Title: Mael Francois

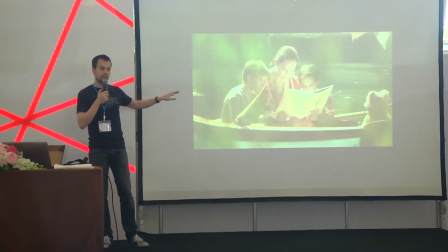45:07 So by having this emphasis on the red color, we see that the mother kind of pops out.
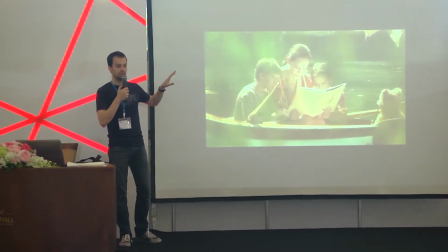45:15 She, just by having her in a red
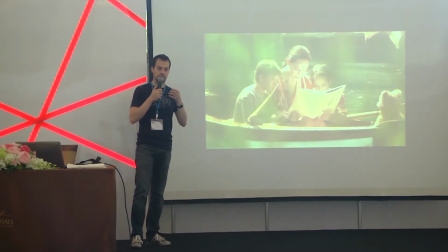45:20 dress in this green environment, makes sure that there is a big contrast,
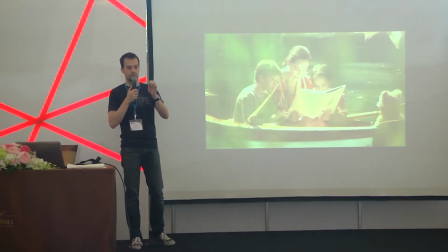45:25 and we create an emphasis, and we say to the audience, okay, this is what I want you to see.
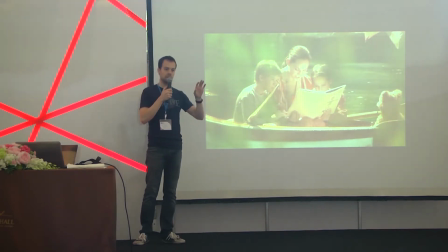45:32 We have this big array of color, and just having a small part of a different color in this
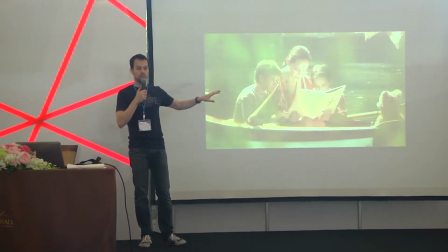45:39 example of a complementary color will make sure that whoever is going to have a look at this picture is going to look at the mother first.
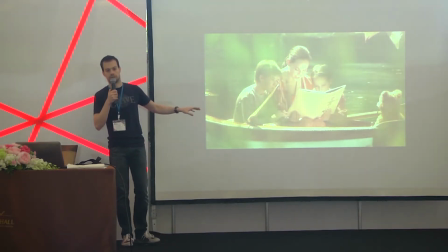45:49 And then Spielberg is going to use different tools as well that I'm going to describe very quickly to make sure that,
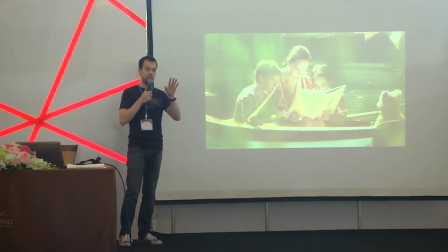45:56 okay, she's in red, but we really want to make sure that she's the one that we see.
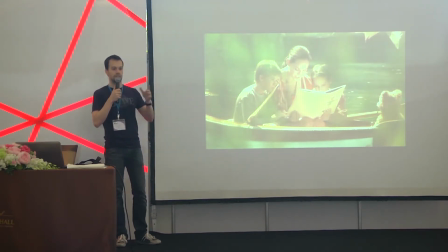46:01 So for that is using other tools.
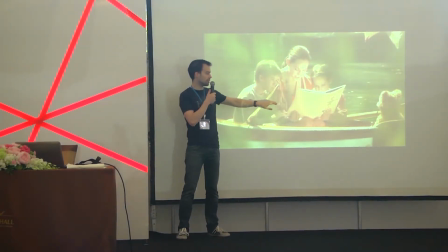46:04 The second tool is that she's holding a book, and the book has a white cover.
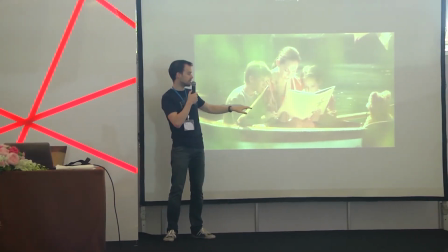46:10 The way that the book is lit, as you can see, there is no reason why the book would be so bright.
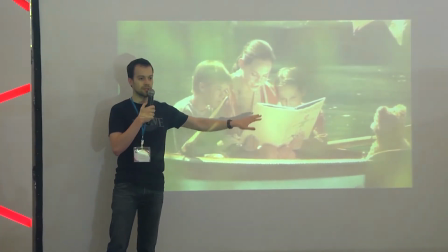46:17 The book is being lit as kind of a white square.
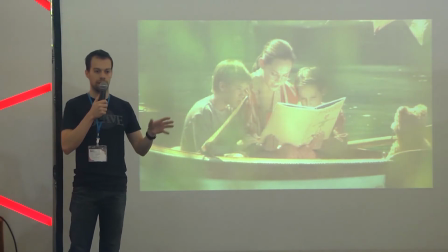46:22 And when you have a white square into a fuller area, the square will draw attention as well.
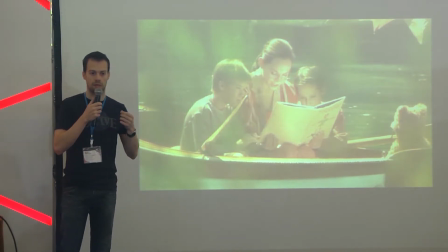46:29 It's because it's human. It's part, I don't know if you ever heard of the Gestalt theory.
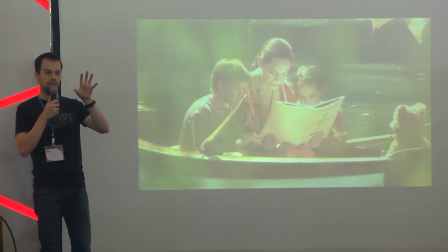46:34 It's mostly part of, if you have a very simple geometric structure with a flat color in a fully different environment, this is the structure that will grab your attention. So first we have the mother in red.
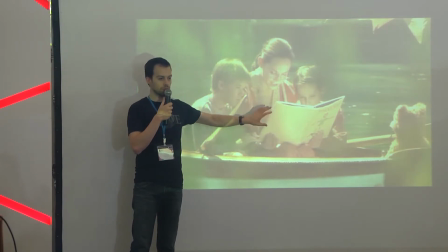46:50 There is a white square in front of her, so we make sure that the attention stays here.
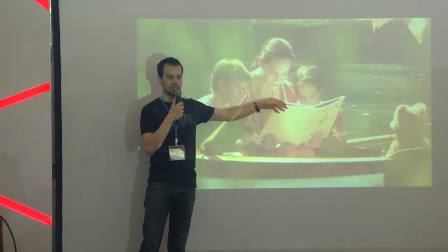46:56 There is also a light bouncing inside of the book to make sure that we see her face,
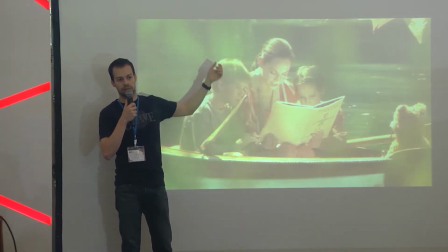47:03 because the sunlight is behind them. They are being lit from backwards. But what's important for the story emotions is her face, what she's looking like when telling this story.
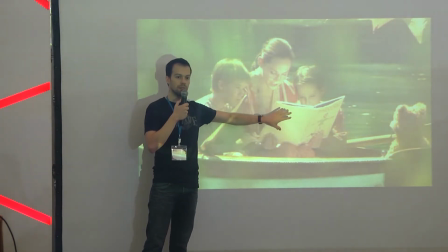47:16 So we make sure that we have a nice light bounce from the book lighting her face.
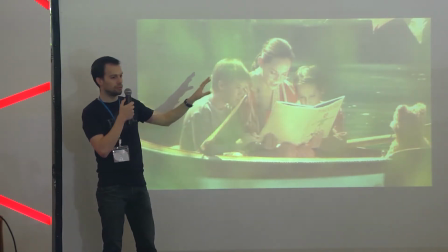47:22 And then we're just using going to add other lines. Like there is a line being created here to make sure that, okay, she's in red,
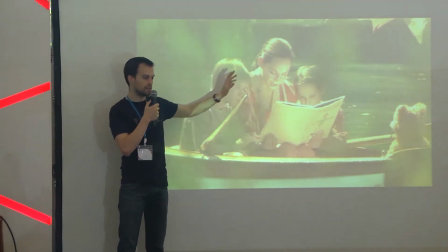47:32 we have the white square, we have the bounce on her face, and we have this direct line showing her face as well. This is directing the eye towards us as well.
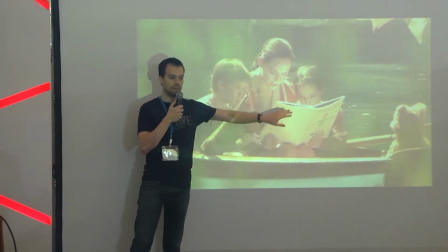47:43 And as for the kids, they are either hidden behind the book or in a very neutral color,
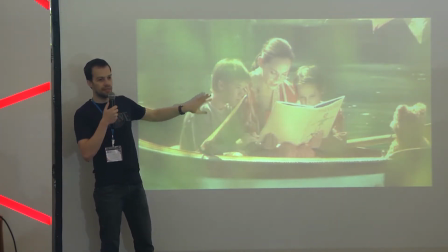47:49 like a gray color, because they are not more important than her. She is the important part into this shot. So this is why she's being lit this way. So again, what's important here is the story and the emotion.
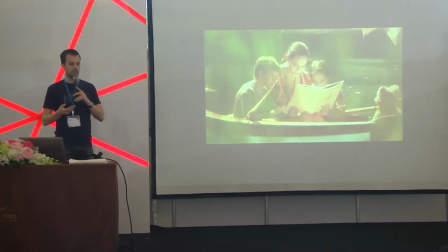48:07 They managed to have a beautiful image on top of it, but the image is efficient in its own way.
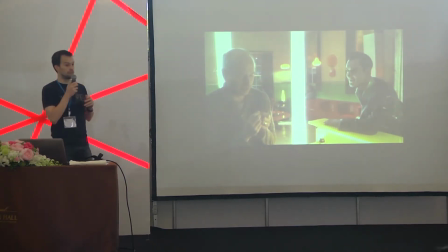48:14 This is another scene from AI. So I like this scene for the way that it uses color contrast.
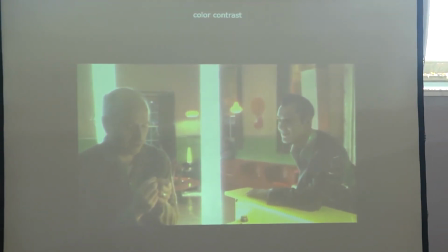48:24 I don't know if any of you have seen the movie,
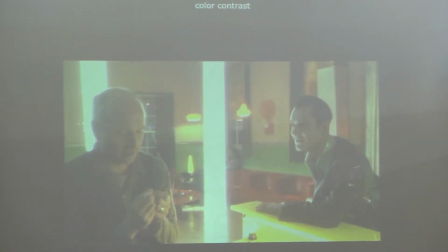48:28 but basically in the movie, between these two characters, the left one is a human, the right one is a robot.
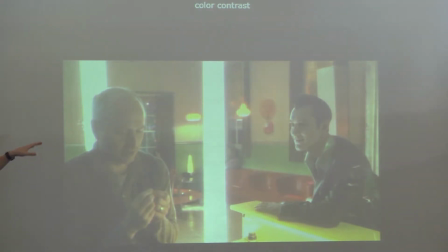48:37 So, but he's a robot looking like a human.
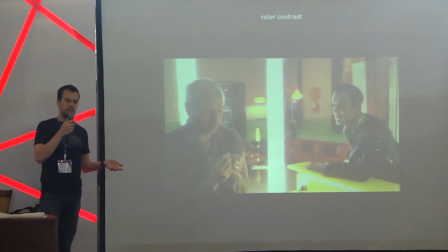48:41 So what they are going to do in this movie is to make sure that humans and robots are being lit differently.
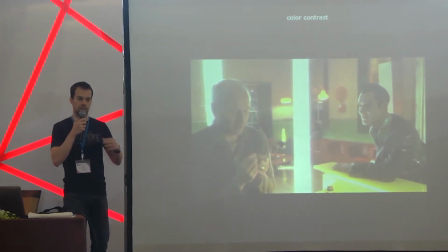48:49 The only robot that's not going to be lit like a robot but like a human is one of the kids that we have seen before.
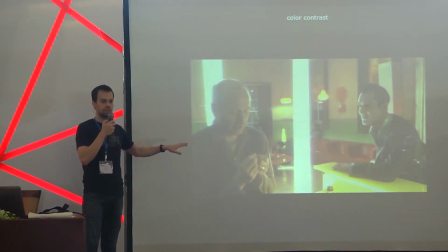48:56 But in this case, we want to make sure that we know that Jude Law is a robot.
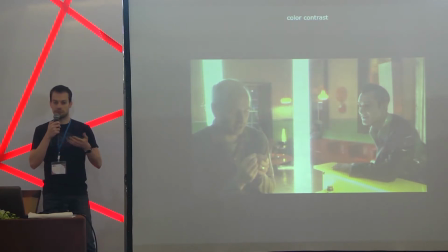49:01 So in order to do that, a very simple use of color and color contrast is very efficient.